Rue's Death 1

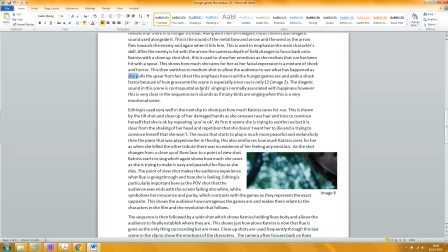[4:13]
as Rue pulls the spear from her chest what does Katniss pull it I think Rue pulls it hang on now I have to check yeah
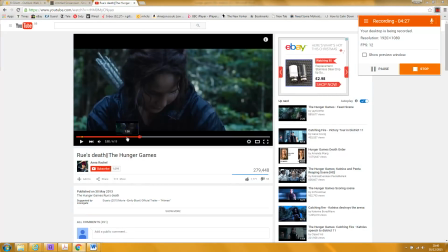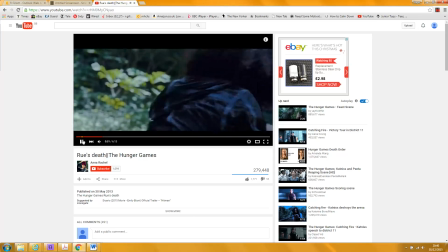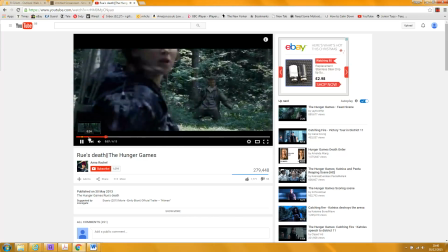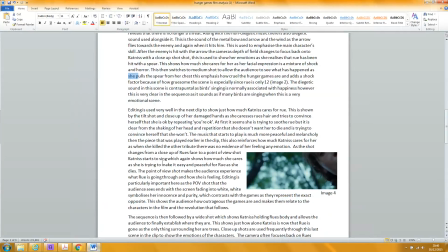[4:48]
you need to say that Rue pulls it very good point about and this intro introduces the bird singing introduces a note of melancholy and it fits in with the
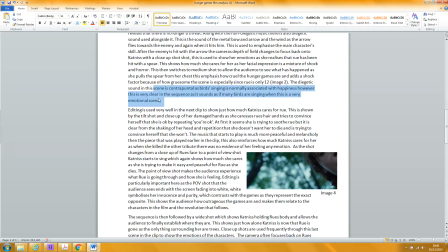[5:06]
fact that both Katniss and Rue represent something much more natural and innocent than everything represented by the other tributes and the and the capital if you like I wouldn't say editing is used
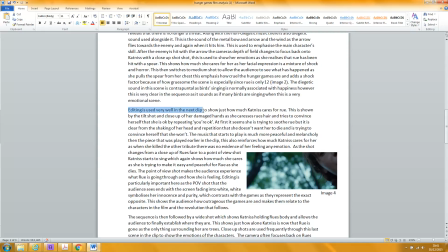[5:22]
very well I would just say editing is used in the next sequence or in the next part of the sequence generally speaking you know it's always going to be good editing because they've got the best editors in the business there um yeah
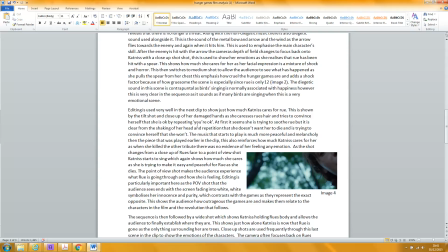[5:41]
good you're okay needs a capital y yeah
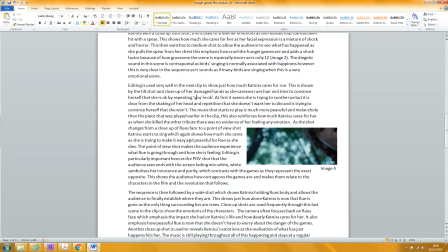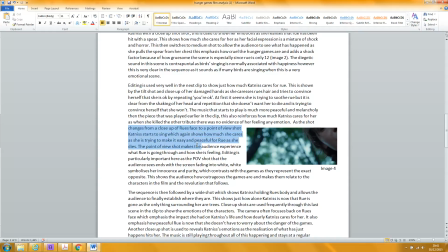[6:02]
she starts to sing because she's asked her to sing so I would say that that is also the signal for the music changing so slight
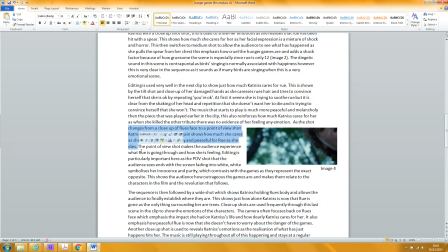[6:17]
a very sort of soft non-diegetic music comes in there now remember it doesn't make us experience it because we're dying and we don't dice but you say you could say it encourages the audience to
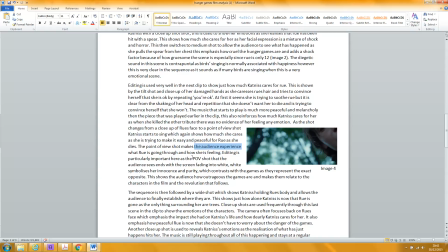[6:37]
imagine let's say that what Ru is going through yes
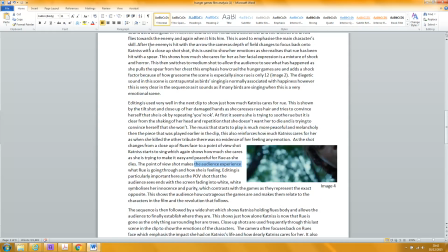[6:45]
you're right innocence and purity now look I think there's a bit more to be said about this the actual death it's a
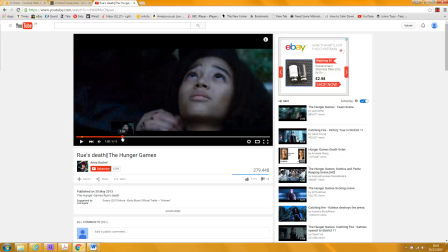[6:52]
It's a very sad moment, speaking for myself, but it's very cleverly put together.
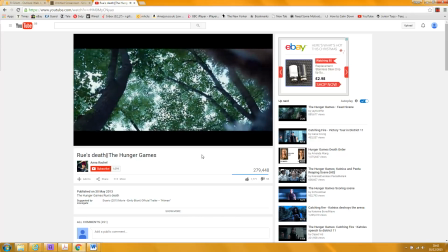[7:05]
So yes, here, you hear that
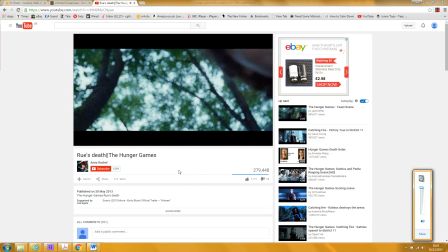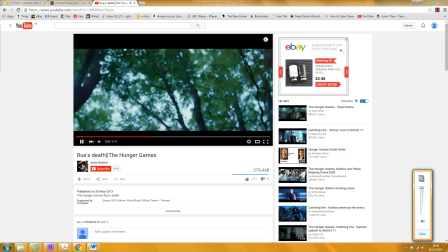[7:20]
note, that kind of high violin note that's going on here. So the mix of diegetic and non-diegetic sound.
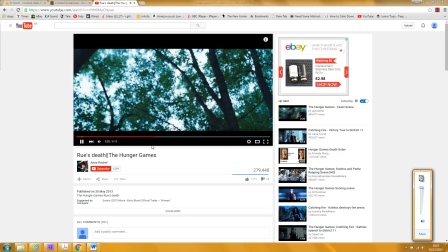[7:25]
And this shot, the close-up on Rue's face, instructs the audience that this is what she is seeing.
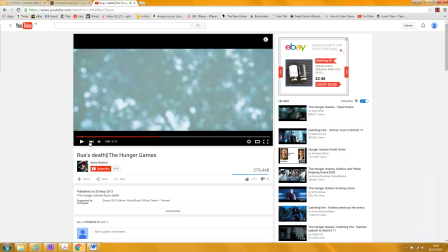[7:33]
And as the visuals fade, as they begin to fade to white, Katniss's voice is lowered in the sound mix, which suggests that Rue's now unable to hear.
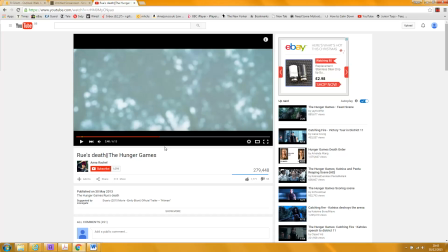[7:54]
it's sort of representative of Rue's senses fading so just as she sees the canopy of the trees turns to white also her hearing and our hearing of the
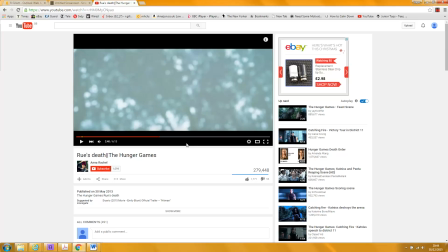[8:11]
audience's hearing Katniss's voice is replaced by the diegetic,
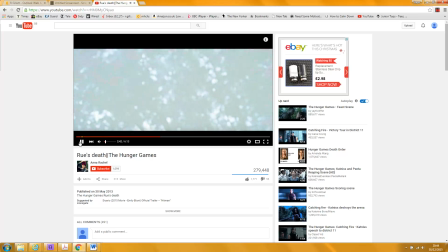[8:17]
sorry the non-diegetic soundtrack music